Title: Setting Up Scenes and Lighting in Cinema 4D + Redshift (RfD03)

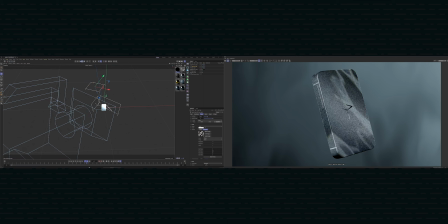1738s
So if I click animation and change it from mode simple, mode off to mode simple, and click detect frames, it's going to detect that we have 0 to 238 frames, which is, yep, that's right. And as we step through,
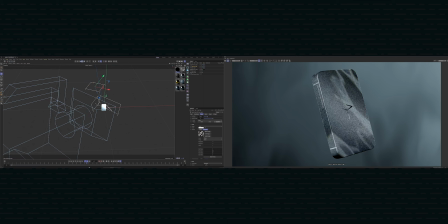we're going to get a sort of water caustic movement effect over our product.
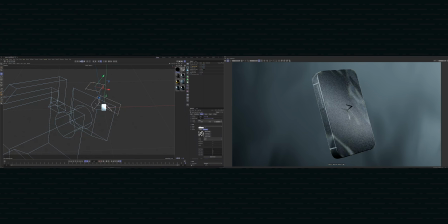Again, it's very crude with this render view, but you can get an idea of is that sort of effect of water moving over our product. We can change the product to be a little bit more interior light focused.
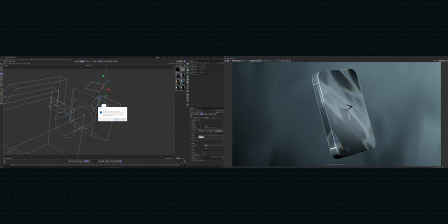1790s
So if I come into my folder of lighting textures, I love this pack from I Go by Zach, which has a bunch of, among other things, moody palms. Let's not add that to the base. And if we bring this down,
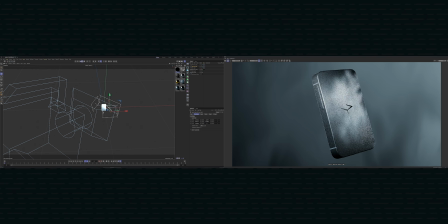1813s
got too much rotation. And scale that up. You can see we can start to get something in the way of interesting
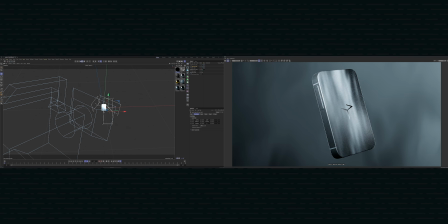1834s
lighting over our product. So we're getting this, in this case, like this sort of palm tree look, as if palm trees are sort of waving around the product.
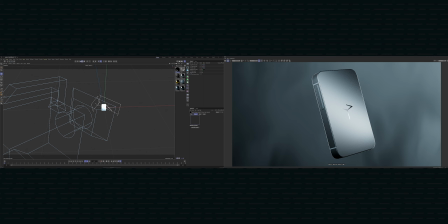1852s
But if it's not your style, then you can, this is an optional step. We can bring our key light back to its full glory. And we have this simple, very simple, but elegant product render.
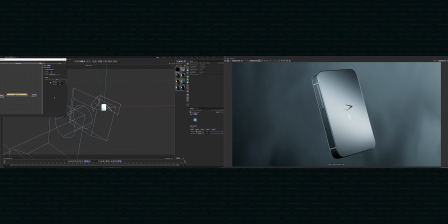1869s
And we can turn the noise off as well. And
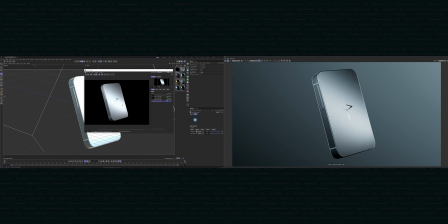1877s
see how that looks. Focus on our camera, and let's shove it in our render view. Now the beauty of HDR maps is that they render stupid fast. So everything that isn't our product is going to render really, really fast. Give it a second.
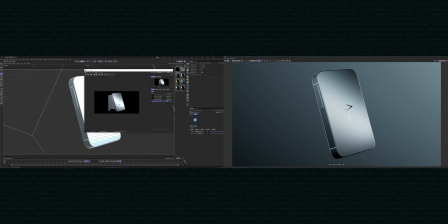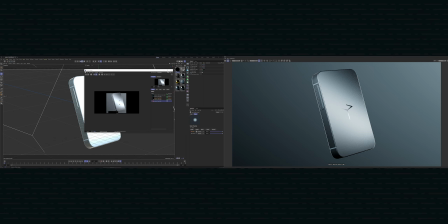As you can see, the HDRi background is rendered so fast. Save image as. Let's just pull it up. Sure.
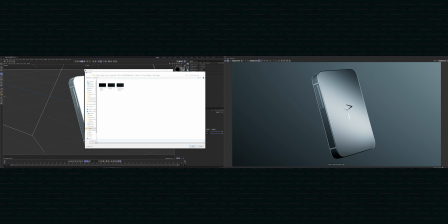1928s
So this is step 1, or let's just sort render 1.
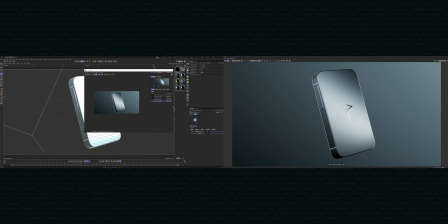1935s
And if we open up our render,
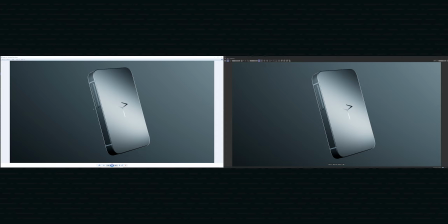1940s
then you can see we have this beautiful sort of backlight pulling the product off the page. Thanks to the material rounding that we added in the last step, we've got these gorgeous sort of edge reflections. I'm also going to show off another lighting setup. This is inspired by Stepan HKA.
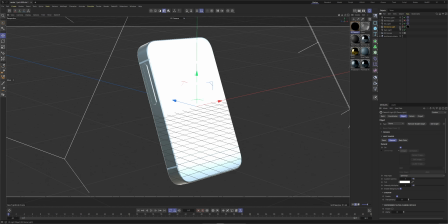1958s
His video is up here, and it's also in the playlist, link down below. So this is another way to add that sort of gradient background, among other things. Let's start off with that first. So if we turn the dome light off, because all it's doing is providing us a background,
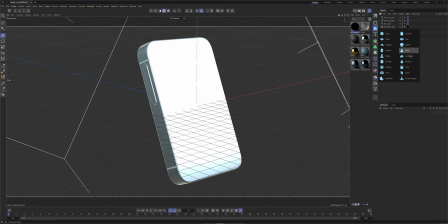1972s
then we can add this new primitive, which was added in a recent Cinema 4D, a backdrop.
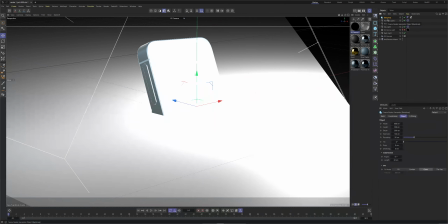1981s
And actually, we're going to use a trick I showed earlier.